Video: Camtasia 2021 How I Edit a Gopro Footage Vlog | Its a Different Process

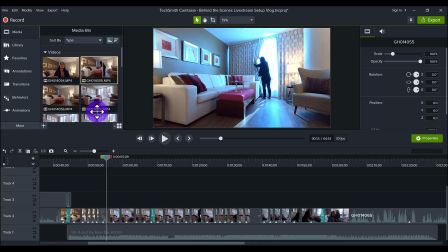(10:40)
So the initial clip was 40 seconds, but I only took 13 seconds of it.
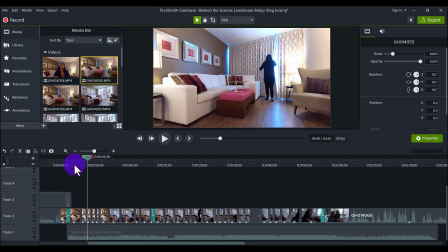(10:47)
So I chopped and I only chose like the exciting parts. And you can see that I did that throughout this whole thing, just literally doing like a jump cut,
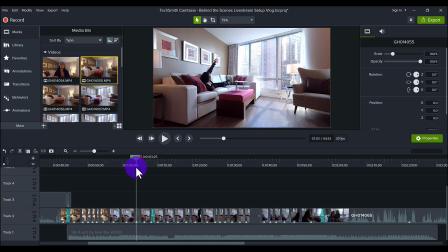(10:56)
only doing the very exciting parts of the actual setup
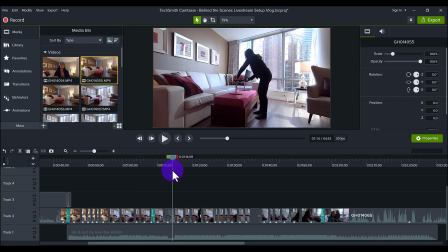(11:01)
and stuff that actually made like loud noises to get a feel for the setup,
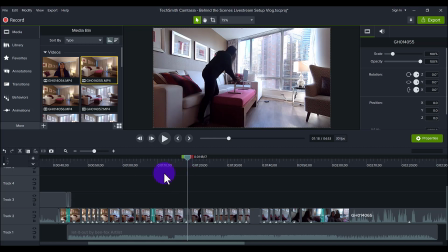(11:07)
right? Because this whole thing is a behind the scenes live stream setup.
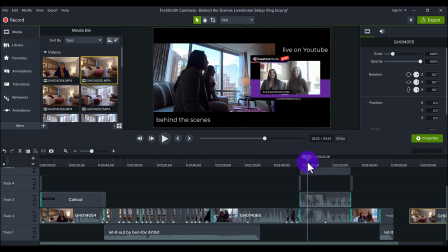(11:11)
And then this part right here, which is significant because it's the dual screen, right? So I have this, which is the GoPro footage, and then this part right here, which is the live stream that I downloaded from my YouTube channel,
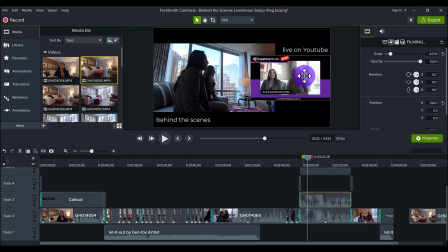(11:28)
and I'm putting them side by side, making this one smaller because this one is more of what I'm focusing on, which is the behind the scenes. And I put these two things of text here, and I did align them exactly the same audio points so that you can see it,
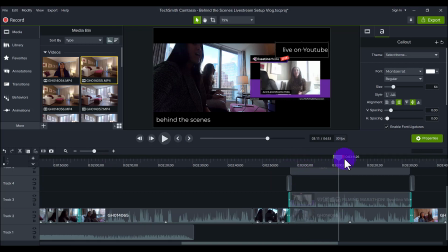(11:44)
both footage going simultaneously, what it looks like from both camera angles, which I thought was really cool. And another thing that I like to do at the end of my vlogs is I usually try to end it with something funny,
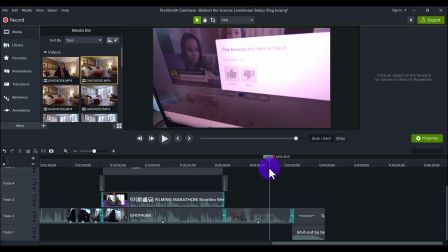(11:57)
something weird, some exciting point,
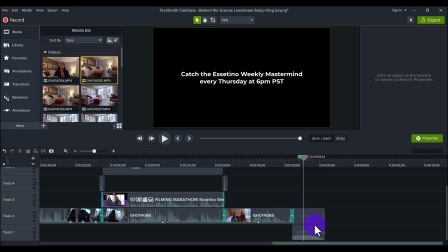(12:00)
and then I usually have like a text or like a funny clip afterwards with the high point in the music. So this song right here, I actually took this from a middle part of the song.
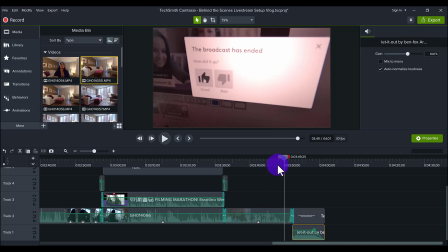(12:14)
It's like an exciting part of the song. So I'll play it again here so you can get a feel for it.
No, it was great.
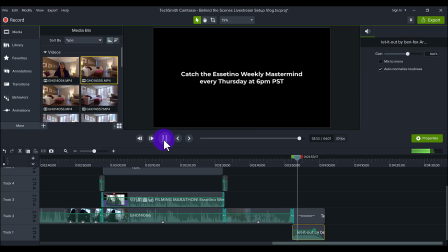So if you watch my vlogs, I typically end it the same kind of way where it's like the music comes on really loud and it's usually like a cool part of the song. I'm very specific about that.
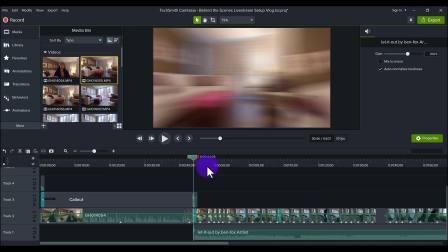(12:41)
Because if you hear the beginning part of the song, it's still good, but in my opinion, it's not that boom ending scene. So I'll play the beginning part of the song.
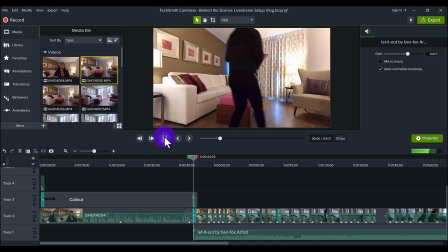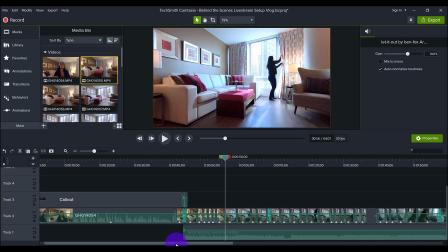(13:02)
Right? It sounds like the beginning of a song. It sounds like a buildup of a song.
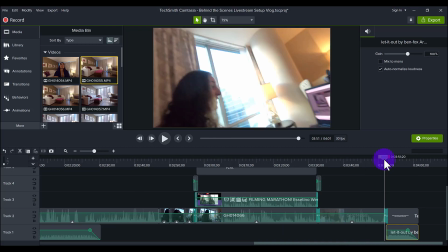(13:07)
Whereas this part is like, it's right in the crux of it. It's right in the exciting part.
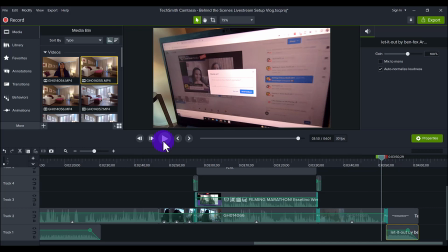(13:13)
So this part of the song I found very fitting for the end.
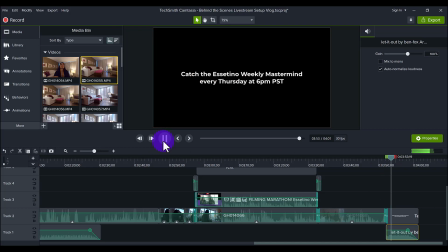And I usually do that for about 10 seconds or so. And then I add a fade out. This is manually done.
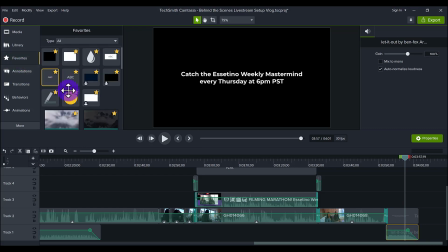(13:30)
I added a fade out to the song, which it's in my favorites, but you can find it in the audio section. This part right here, which is the fade out, and that's why you can see that decline in the audio there, that was done manually.
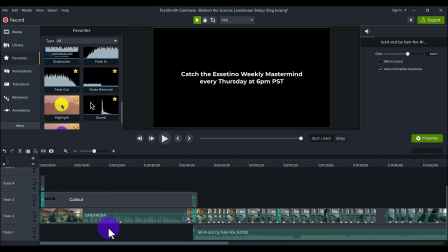(13:45)
And this part right here also was done manually. Editing vlogs is one of my favorite things to do because, one, I like filming with the GoPro.
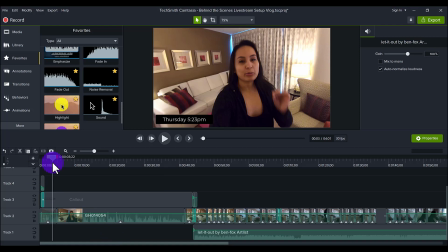(13:52)
It's totally fun filming with the GoPro. And two, I'm usually filming something exciting and fun, and in this case, for a while now, been wanting to show the behind the scenes of our weekly mastermind live streams.
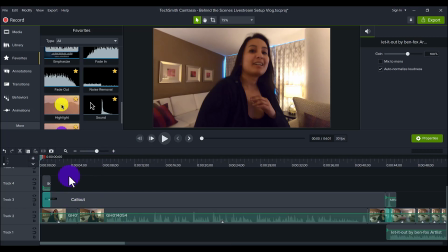(14:05)
And again, if you saw the beginning part, I added also, this nice little touch with the time popping up on the screen.
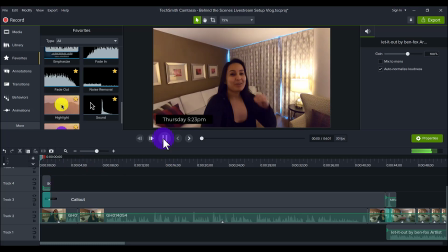(14:13)
So I'll play it here.
All right, so it is Thursday at 5:23.
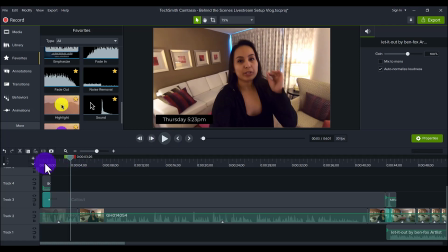(14:19)
I'm talking about time specifically, and I thought it would be cool to add like this, calculated time thing. Instead of just having the time pop up on the screen, as it would still look cool,
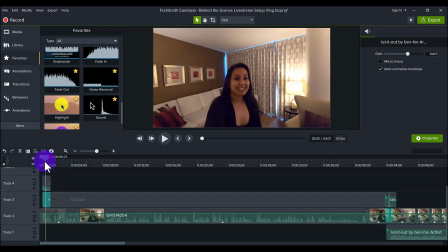(14:32)
but I think that it adds more when you add a transition, which I added the glitch transition. I added a what's called a calculation sound effect, and it's specifically like a technology type sound.